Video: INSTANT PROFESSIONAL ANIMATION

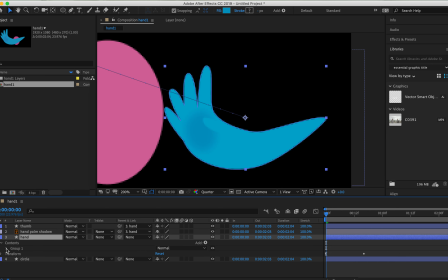249s
And I'm going to go back again, and now I just have the path of the hand. And I'm going to press the stopwatch. So in the final position, the fingers will be as they are right now.
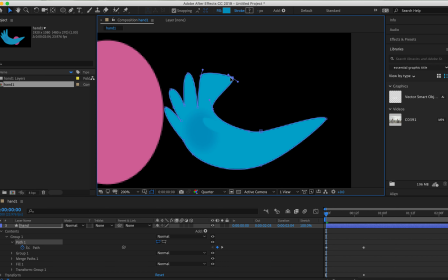265s
But in the first position, I'm going to move the fingers over to the left, as if they swing into the movement. And maybe it doesn't make too much sense right now, but I hope I'll be able to show you in a little bit.
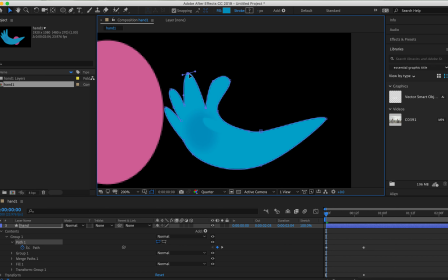280s
So I'm going to put like a whole lot of time in this, since this is a tutorial, but as long as you get the principle, then you can apply it to your own stuff. And so I'm going to move these fingers all over to the left, to the right here, sorry. And
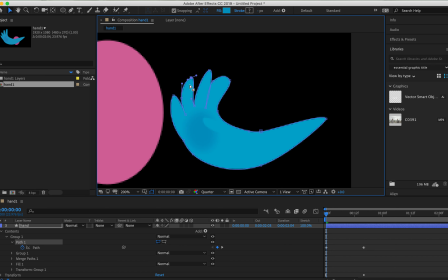299s
this will create a kind of fluent movement.
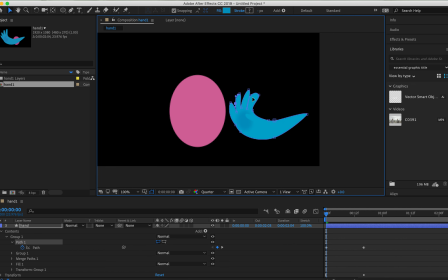303s
So now they start all the way to the right, and they're going to move somewhat to the left to the end. So you can already see them kind of swing in. But this is not enough.
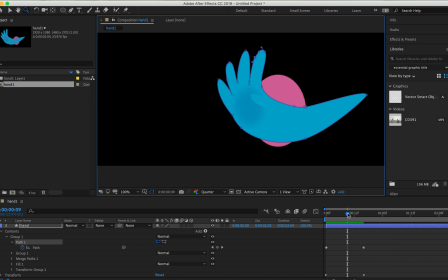315s
Actually, what I want is that about 2/3 of the way, I want the hand to act as if it were attached to like a rubber band or something. So it builds up tension, um, and it will be slower and slower and slower,
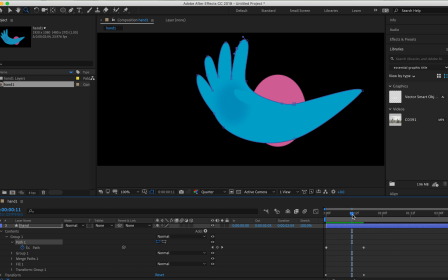331s
and then at the height of the tension, it will be pulled back by this invisible rubber band. Or maybe the thing itself is made out of rubber. And what it will do is just, it will pull things back into place. So at about 2/3, when at the height of the tension,
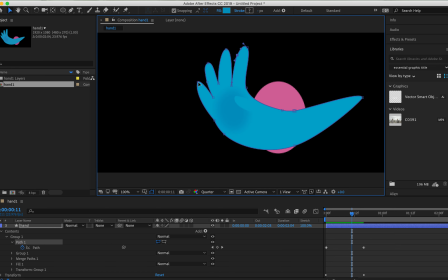347s
at least what I think is height of the tension, I will move the fingers forward by quite a bit, actually. So exaggeration is key in this. And again, I think it will all become clear once you see what I've done here.
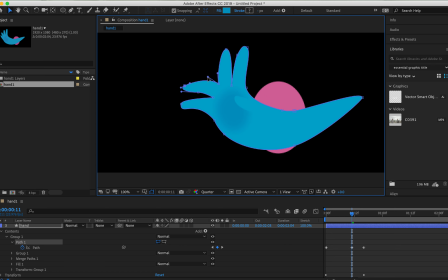364s
So for now, I'm just going to do it. Again, not an amazingly good job, because I'm sure if you know how to deal with Bezier curves, you know how to do this yourself.
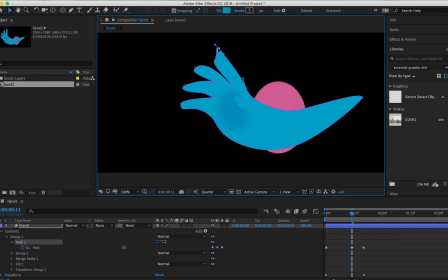377s
If you don't, just drop me a comment and maybe I'll do a video on that. I mean, it is it's kind of tricky to work with if you do it for the very first time. But if you get the gist of it, it's actually really helpful. But it's not very intuitive from the start.
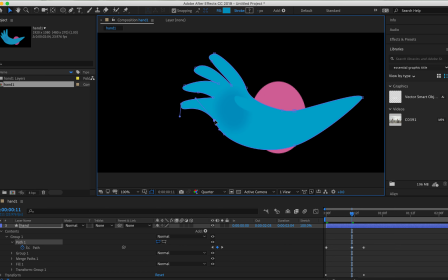394s
I do get that. All right, so here you go. Now I have the fingers all going forward. So they kind of swing in and then back. All right, that's already looking pretty good.
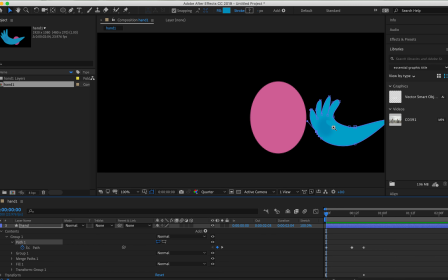409s
And I'm going to do the same for the thumb actually, because the thumb is a finger as well.
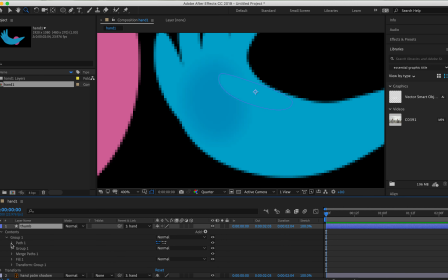415s
So I'm going to open up the path here, and let's see if I have that
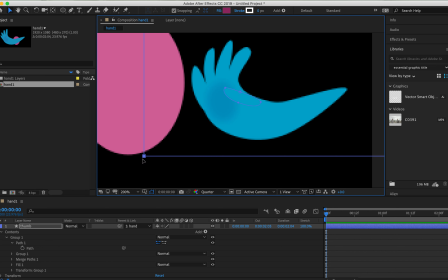422s
box. I have that box again, so I'll hold Alt, select one of these key points, and hit delete a couple of times, and select the path. Hit a stopwatch for a keyframe here, and move it to the end, to where the other keyframes are.
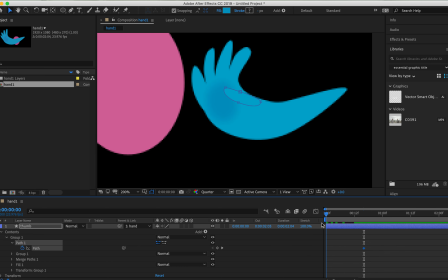439s
Find a position, go to the first position, and move it backwards, just like I did with the fingers. And this doesn't have to be super precise, because actually most of this will be only appearing like halfway through the animation when it's actually entering the circle.
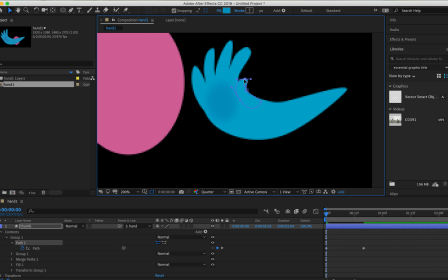457s
So this you won't even see from the start, but you will see the motion though. So it is pretty important to pay some attention to it, obviously. All right, I think this looks pretty okay.
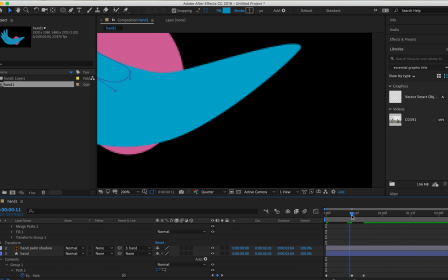468s
And then also at about 2/3, so that would be here where this keyframe is,
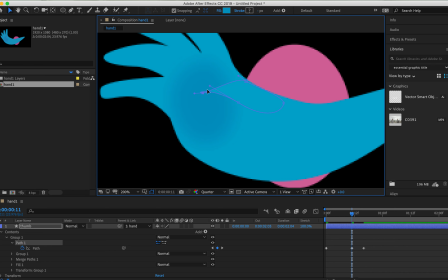474s
I would also have it swing forward, just like the other fingers. And this really helps to sell the effect of this being more springy and bouncy,
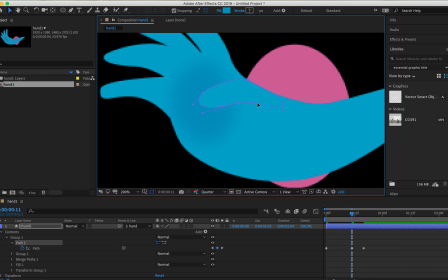488s
and overall just looking more professional, I guess. All right, so I think that looks good.
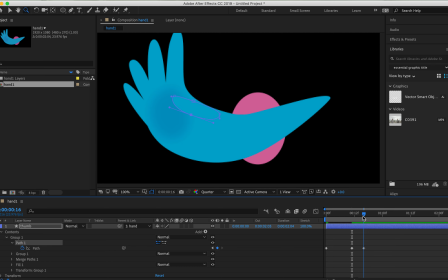494s
And the final keyframe we already made, and kind of swing it back in position. All right, so what does it look like?